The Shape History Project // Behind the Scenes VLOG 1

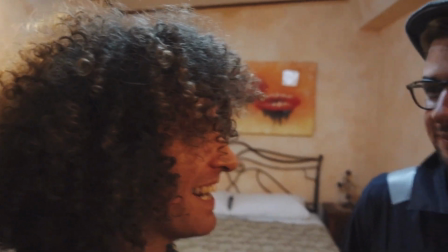[4:13]
Back to the old acting. I know.
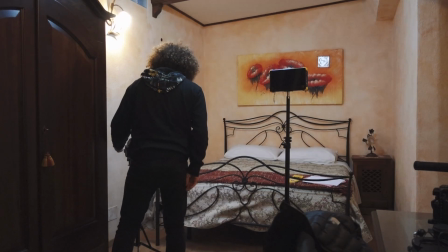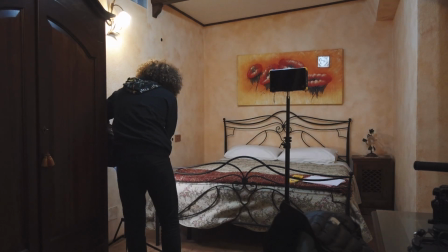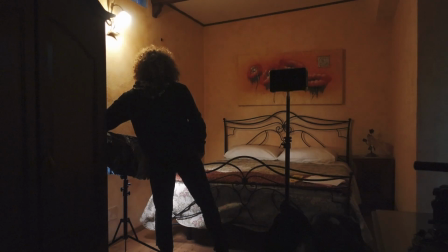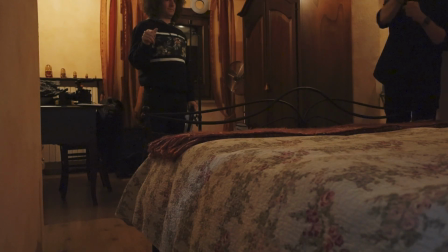[4:31]
So we'll do this scene, then we'll put our city cam, we'll do night time, then the other one. Do you want to keep those lights on?
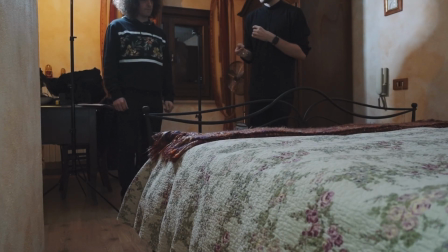[4:37]
I think knock the lights off to start with. Sure. How are we going to light underneath the bed? So we just have to stick our light in here.
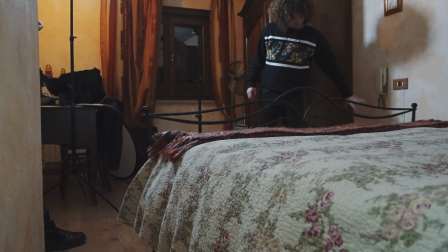[4:44]
Sure.
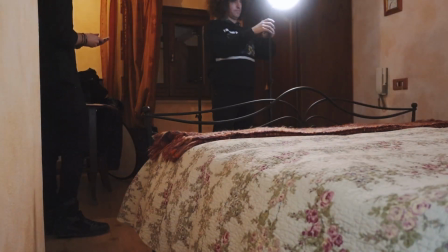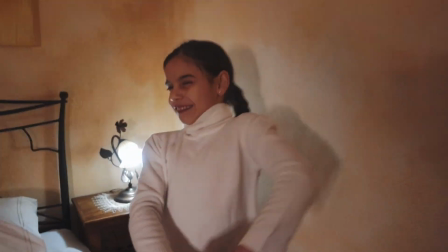[4:50]
Hi! Roy? Action.
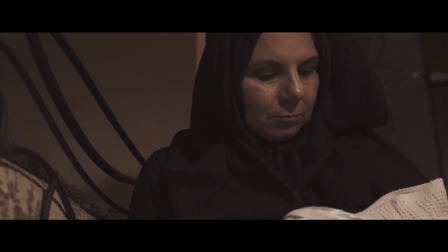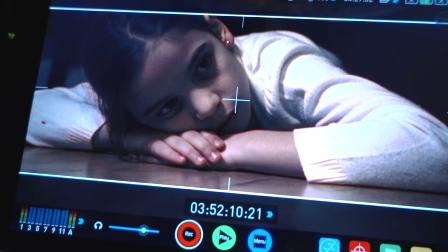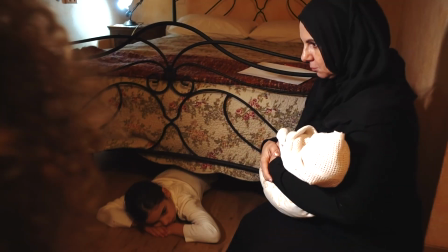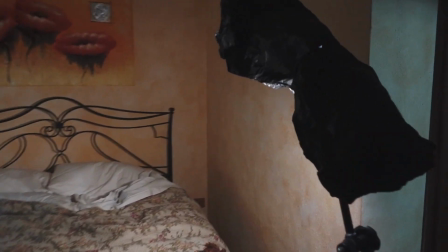[5:11]
Okay, we just finished a scene in here and I only brought with me my
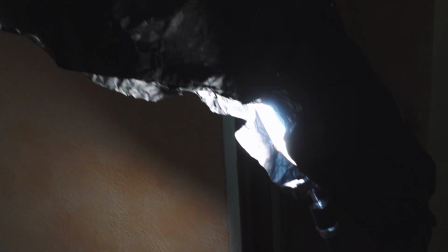[5:16]
F&V R300 light and then lots of grip tools
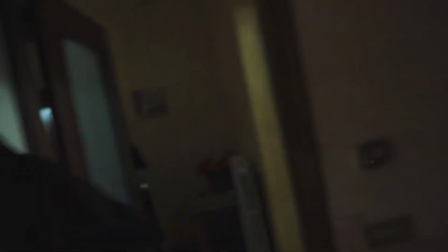[5:22]
and black wrap and in this
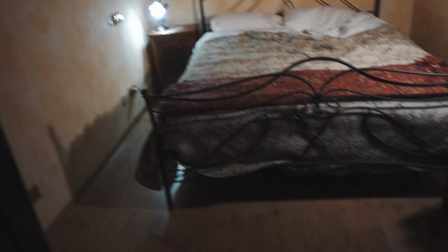[5:27]
bag we've got diffusion and so out of that we've fashioned
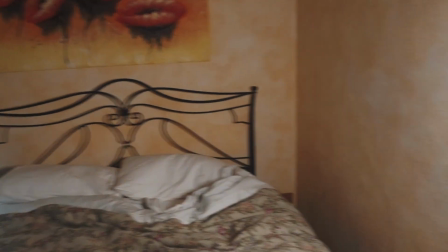[5:33]
quite a direct light source that's really bright and then we're able to cut off light
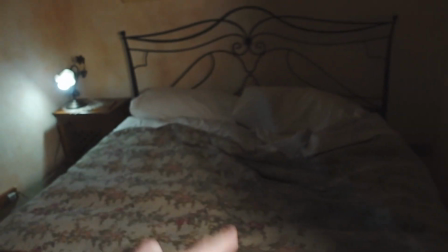[5:44]
to cut it off and only light certain parts of the room and then this light was a bit too hot so
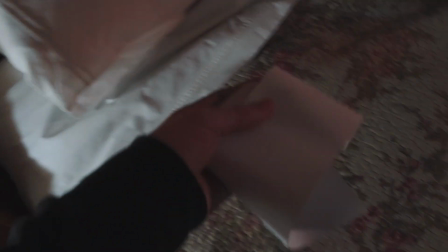[5:53]
So we've wrapped it up in paper because the diffusion didn't do enough.
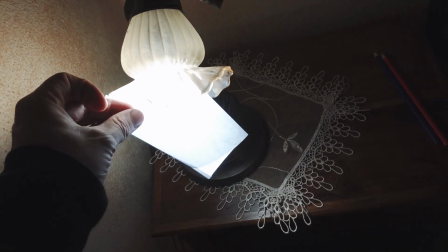[5:58]
So we wrapped it up in paper to cut the light out. You can already see that happening.
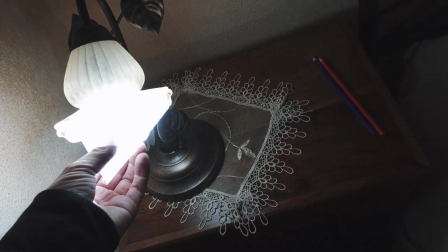[6:03]
And then put a little bit of diffusion on the end of it to really soften that light in the room.
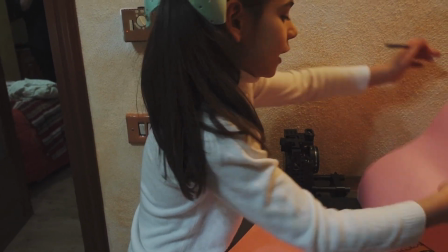[6:12]
Do you want me to draw you a dog? Really good drawing dogs. Draw me like a dog or just drawing me a dog? Just a drawing. Are you also long dog studios? Oh, okay. And then he comes in and he's so close.
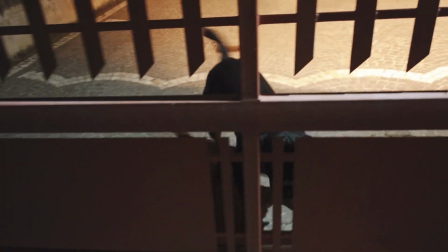[6:25]
That's no puppy. He's big. Hello. Hello.
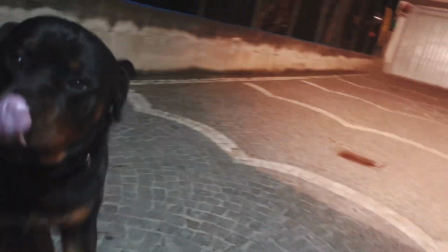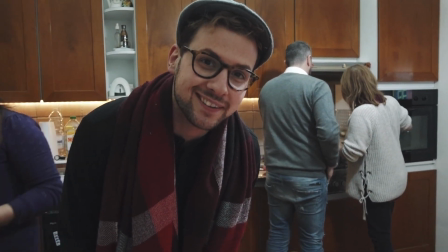[6:39]
We are at my auntie's dinner and I'm going to have some pasta for dinner.
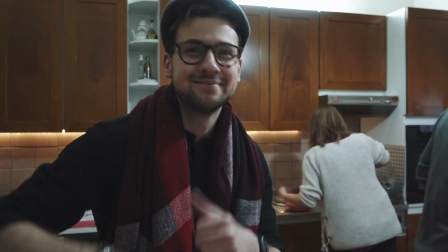[6:44]
Yeah.
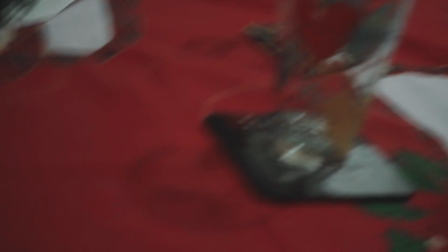[6:47]
Hey, let me see the food. This is what you need after a hard shoot.
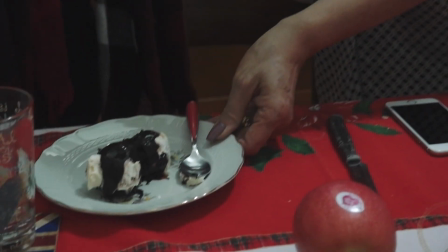[6:53]
Yeah. You can have some more. That's it. Thank you. I'm on Proficerol all my days.
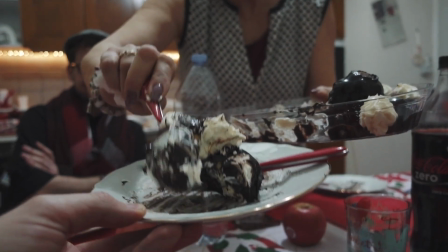[6:59]
You're great. Good. Am I eating more cake? He hasn't eaten for so long.
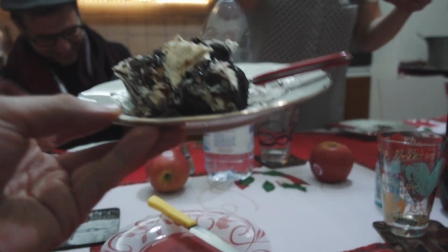[7:07]
It's been a day. Thank you. Grazie.
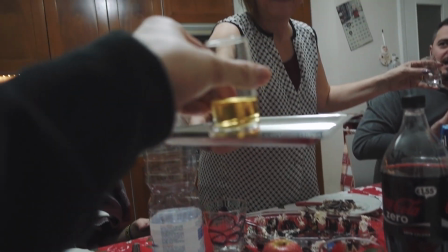[7:13]
Here we go. How are you playing? How are you playing? How are you playing?
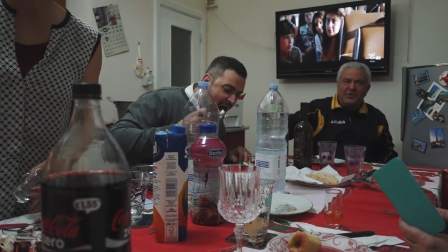[7:19]
How are you playing? How are you playing? What is this? How are you playing? Limoncello. How are you playing?
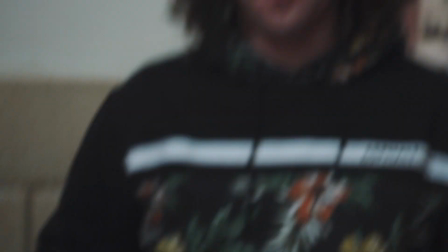[7:24]
How are you playing? Yeah. I don't know. Oh, I've never think I like droppin'.
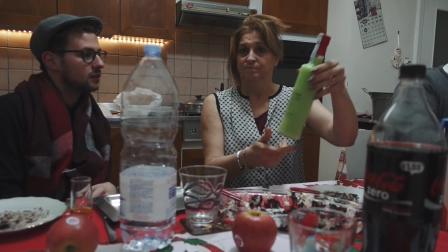[7:31]
This is cream of pistachio. Bye! Watch your step.
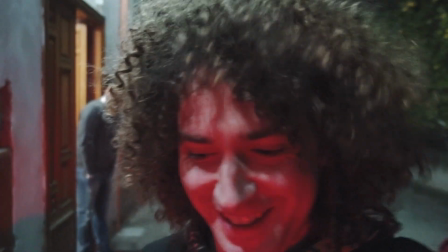[7:37]
So much food. Goodbye! So, off to bed now. I'm ready for another big day tomorrow. Day two or three. Let's do it.